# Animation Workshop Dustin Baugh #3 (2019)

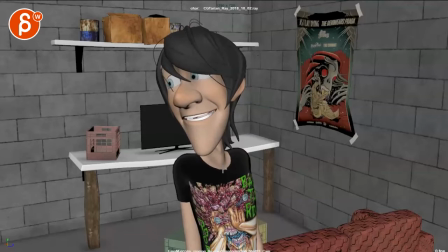12:18 This, though, is a bit, just watch out, you got some very similar shoulder movements there.
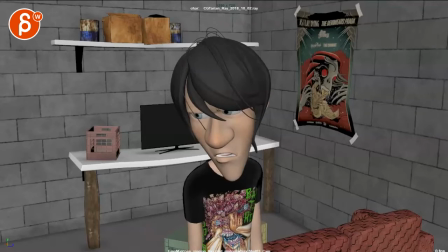12:23 That move forward feels a bit in one axis. And then with the posing, again, it depends on the angle that we're going to choose.
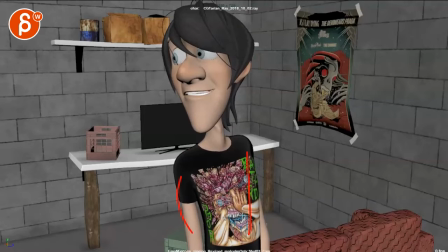12:30 But like stuff like this, like nothing else is moving. This just feels like one big block that moves.
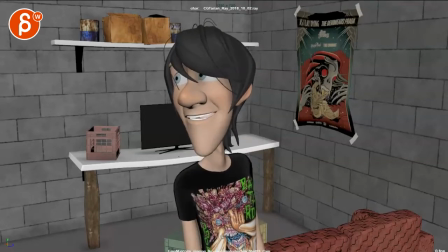12:34 I think you can just push that a bit more. And if he goes this way, again, depending on your angle, I would probably turn him a bit more to have a cleaner neck silhouette. So kind of like, hey, guys. And then
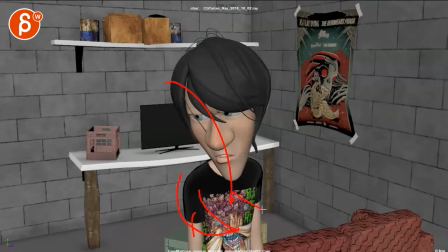12:49 when he does that, then you can turn a bit more and wide, turn the body away from them again, potentially even with more view of the neck.
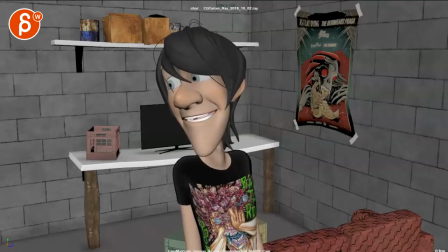12:57 So there's just a bit more silhouette change and just body silhouette change overall through this.
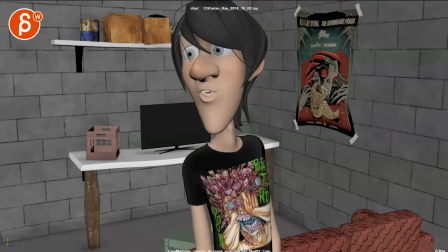13:02 It seems just a bit too simplified, but mentally I'm still wondering about this here.
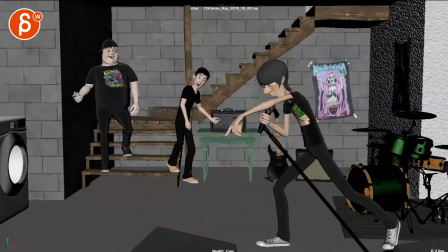13:13 What could we do? Yeah, I'm really gonna have to think about this.
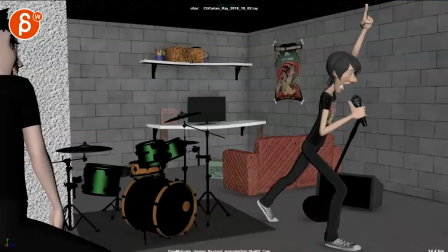13:17 I'm going to just wait in silence here and record nothingness, but what could we do here? I'm gonna stop it here. Maybe you have some thoughts in terms of how far you want to go in tweaks, because I might suggest things.
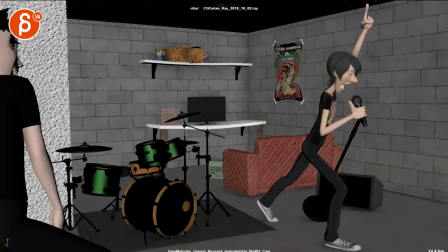13:32 You go like, I don't want to do this anymore, this is way too much work, or let me know how far you want to go and what you're open to do. But I think this definitely needs a change. We can't really have that weird mirroring here.
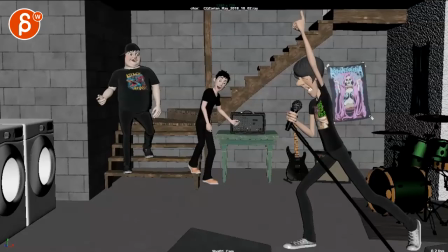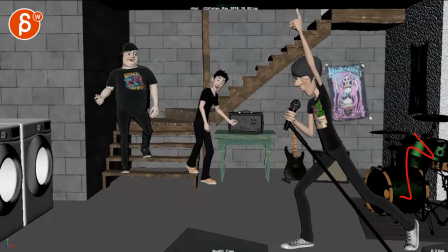13:51 I mean, you can always take this away, and there must be a way where, again, if he's small is here and he jumps not full profile back, but then also a bit this way,
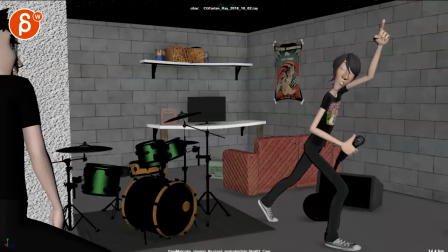14:01 to kind of salvage that moment. Because I mean, he goes all the way back to where that leg is. So if he's here,
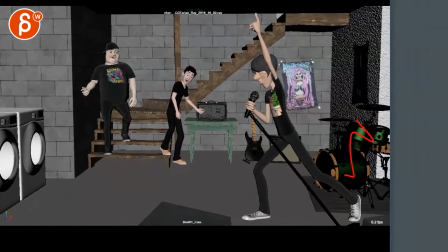14:15 I mean, it could still work, right? And we say, let's pretend you want a bit more room.
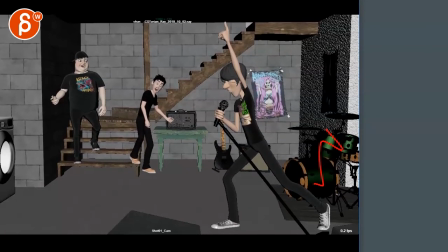14:22 And it's about here. I mean, this could still work. If I look at where your end pose is, right?
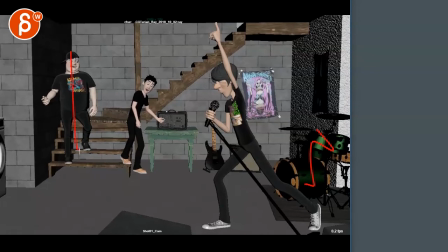14:28 He ends this. They're nicely in that, on the left side of this. He's there almost with them in the middle. And if he snaps back, it looked like he steps over just this foot balance-wise.
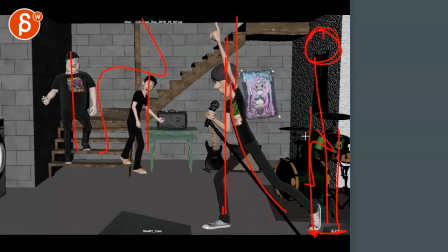14:41 He actually doesn't jump all the way back. So he would end up here. And that would still be in that third aspect of it. I think the composition would still work. How about that? How about maybe, I don't know if you have the same animation going from this to this.
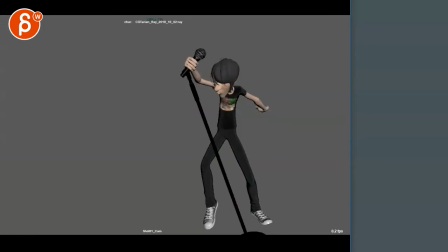14:58 It's just a different camera angle. But if it is all in one animation shot,
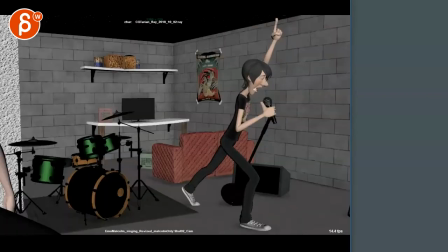15:05 or maybe just copy this camera over into this shot, what happens if you're here and you do that move back?
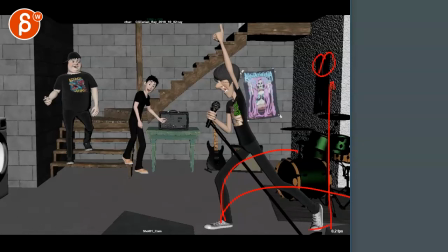15:11 How clean is the silhouette? Does he end up actually here? Is that something that you could do in a quick test and then send it to me?
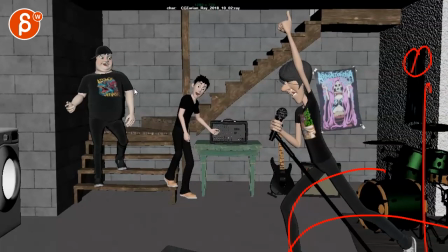15:18 And then we can take a look at this. I'm just curious. I'm gonna leave it at that before I destroy more. So let me know. Let's do some email back and forth and see what we can figure out there. All right, thank you. All right, there's an email. You can sign up, you can start whenever you want, you can submit whenever you want, you get 16 submissions. Either way, a like and subscribe would be awesome. All right, thank you.